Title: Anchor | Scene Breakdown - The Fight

Hi, I'm Mitchell Cole. I play Alec Vinson in the film Anchor. Hi guys, my name is Pagerine Bruns and today we are going to be breaking down a scene from our short film Anchor.
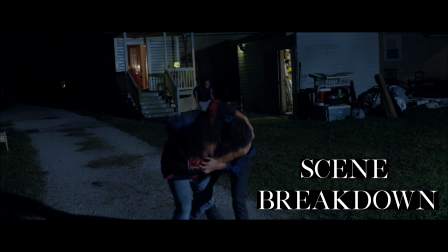0:09 Hey! Hey, come on! Stop it! Put it out!
So to bring you up to speed, Cam came to the party with Haley, played by Sierra Green, and she has disappeared. So he's gonna go try to find her. Little does he know she is being sexually assaulted by Alec in a shed. So like I said, he's going out to find her and this is where we pick up.
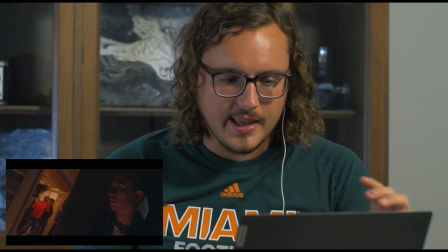0:38 Okay, I'm going to pause there right there because that hesitation is kind of important to me. The whole film, in my opinion, is kind of about Cam's character and his dilemma between right and wrong and his self-interest versus the interest of of
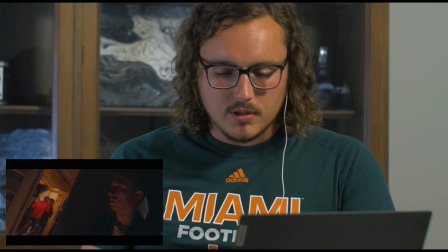0:55 his uh really Haley uh so
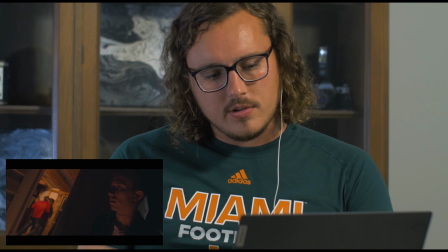1:01 when he walks up and he looks in the shed Haley is
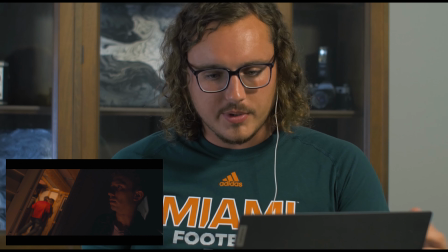1:05 what I think is going to be his girlfriend eventually I think both of them are kind of on the same page with they want to probably be in a relationship
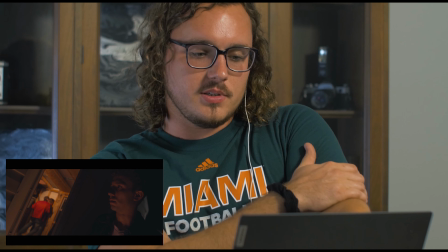1:11 and he sees that this this thing's happening to her she's she's you know pinned against the wall by Alec who is his swim
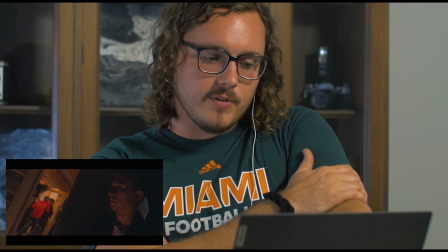1:18 team captain and the swim team is doing very well they're going to nationals and
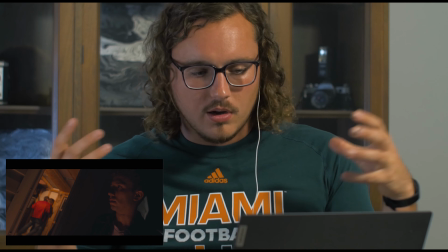1:23 so so many thoughts are rushing through cam's head at this point he's
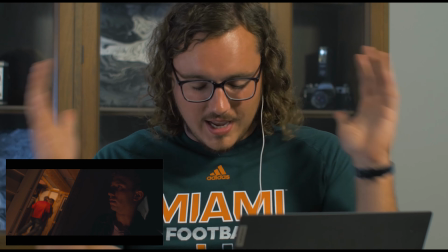1:28 he's just absolutely caught off guard surprised
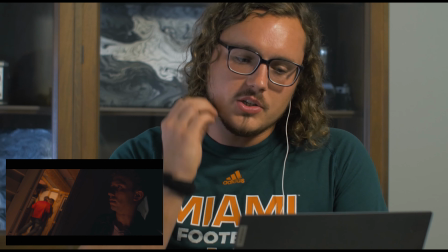1:34 confused he doesn't know what to do so that hesitation right there i think i'm glad i don't know if
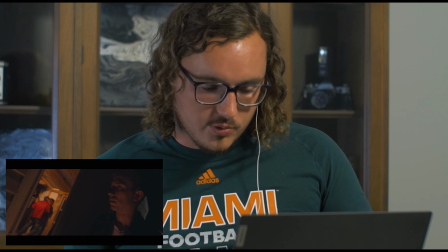1:39 that was just sergio or page had him do that but that right there is like critical to me because that hesitation is the whole film, in my opinion.
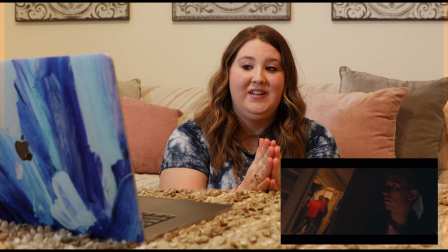1:47 The biggest thing in post-production about this particular scene was the pause right here. So we had this debate going amongst my entire post team whether or not we should leave Sergio's pause at the door.
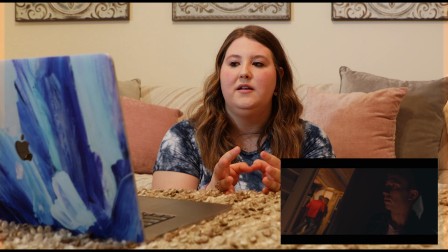2:03 I was on the side that we should because in the script we had it because
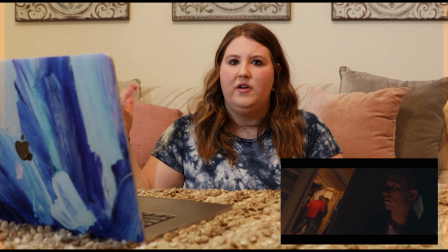2:09 I saw it kind of as this moment of he hears something but he's not sure what's going on. he walks up to the door,
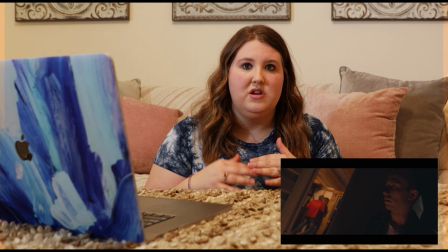2:15 peeks inside, and he sees something that he's not expecting in a million years to see.
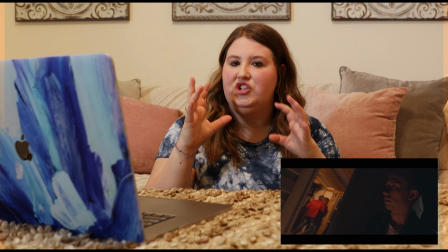2:20 And so, it's kind of like this moment of reflection, of figuring out what did I just see,
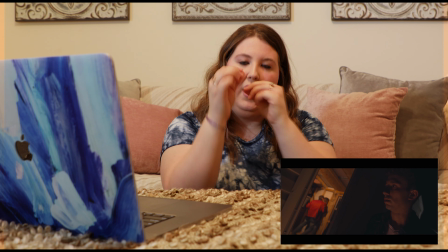2:27 is it what I think it is, and then when his brain can process, oh my gosh, it is, then he bolts in.
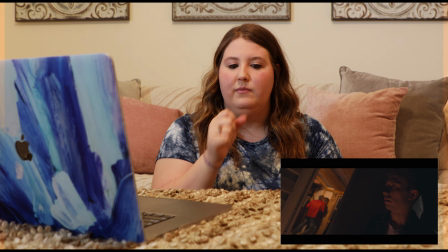2:34 But we needed that moment of him trying to figure it out and be like, oh my god, what is happening?
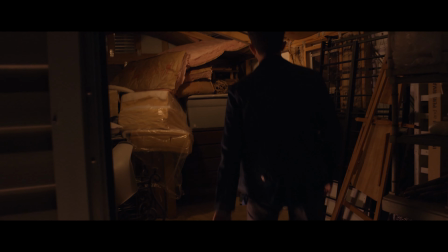2:42 Hey! Yeah, please help me. Get off her!
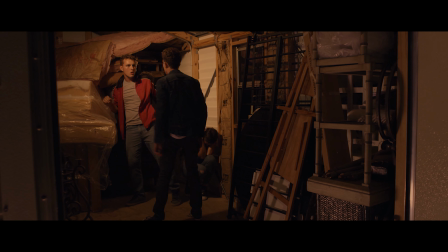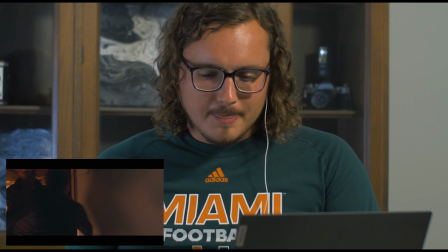2:52 Okay, I'm going to pause it. Great fight scene, by the way. I really like that. When we were filming this, me and Sergio were on the same page.
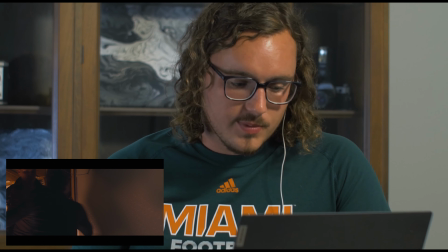2:59 I'm like, hey, just hit me, dude. Just hit me. Let's make it as real as it's got to be because this has got to sell the whole movie right here. This is almost the climax of the film. And Sergio was like, hey, just hit me.
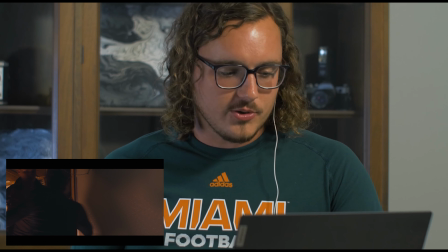3:14 So we're both like, hey, yeah, hey, we're just going to hit each other for real so we don't have to fake it or nothing and it all looks as real as it can.
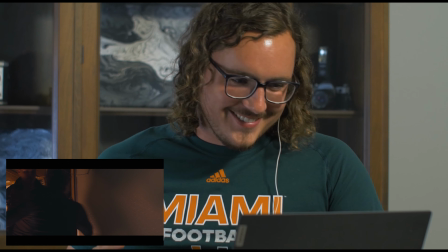3:20 And Paige was like, absolutely not. You're not hitting each other. This is a stunt, not a fight.
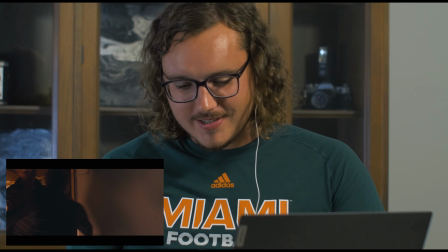3:26 So Paige wouldn't let us hit each other. Thank you, Paige.
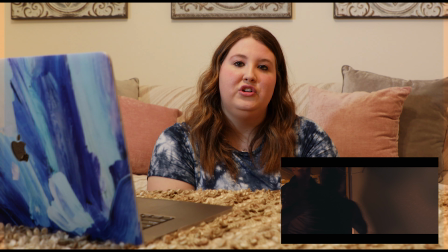3:31 This was one of my favorite scenes to shoot, I think, because I had never done stunt work before this and I was so excited to do it. And I think we spent maybe 10 minutes in total going over blocking and stunt work like the precautions for
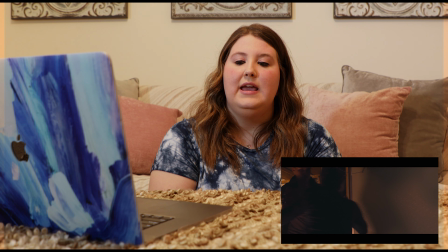3:49 working on stunts and like how to move so you don't get hit in the face and everybody seemed to get it but I was still nervous I was like oh no someone's gonna move the wrong way and they're gonna get a punch in the face and then luckily that did not happen so we were in good shape with that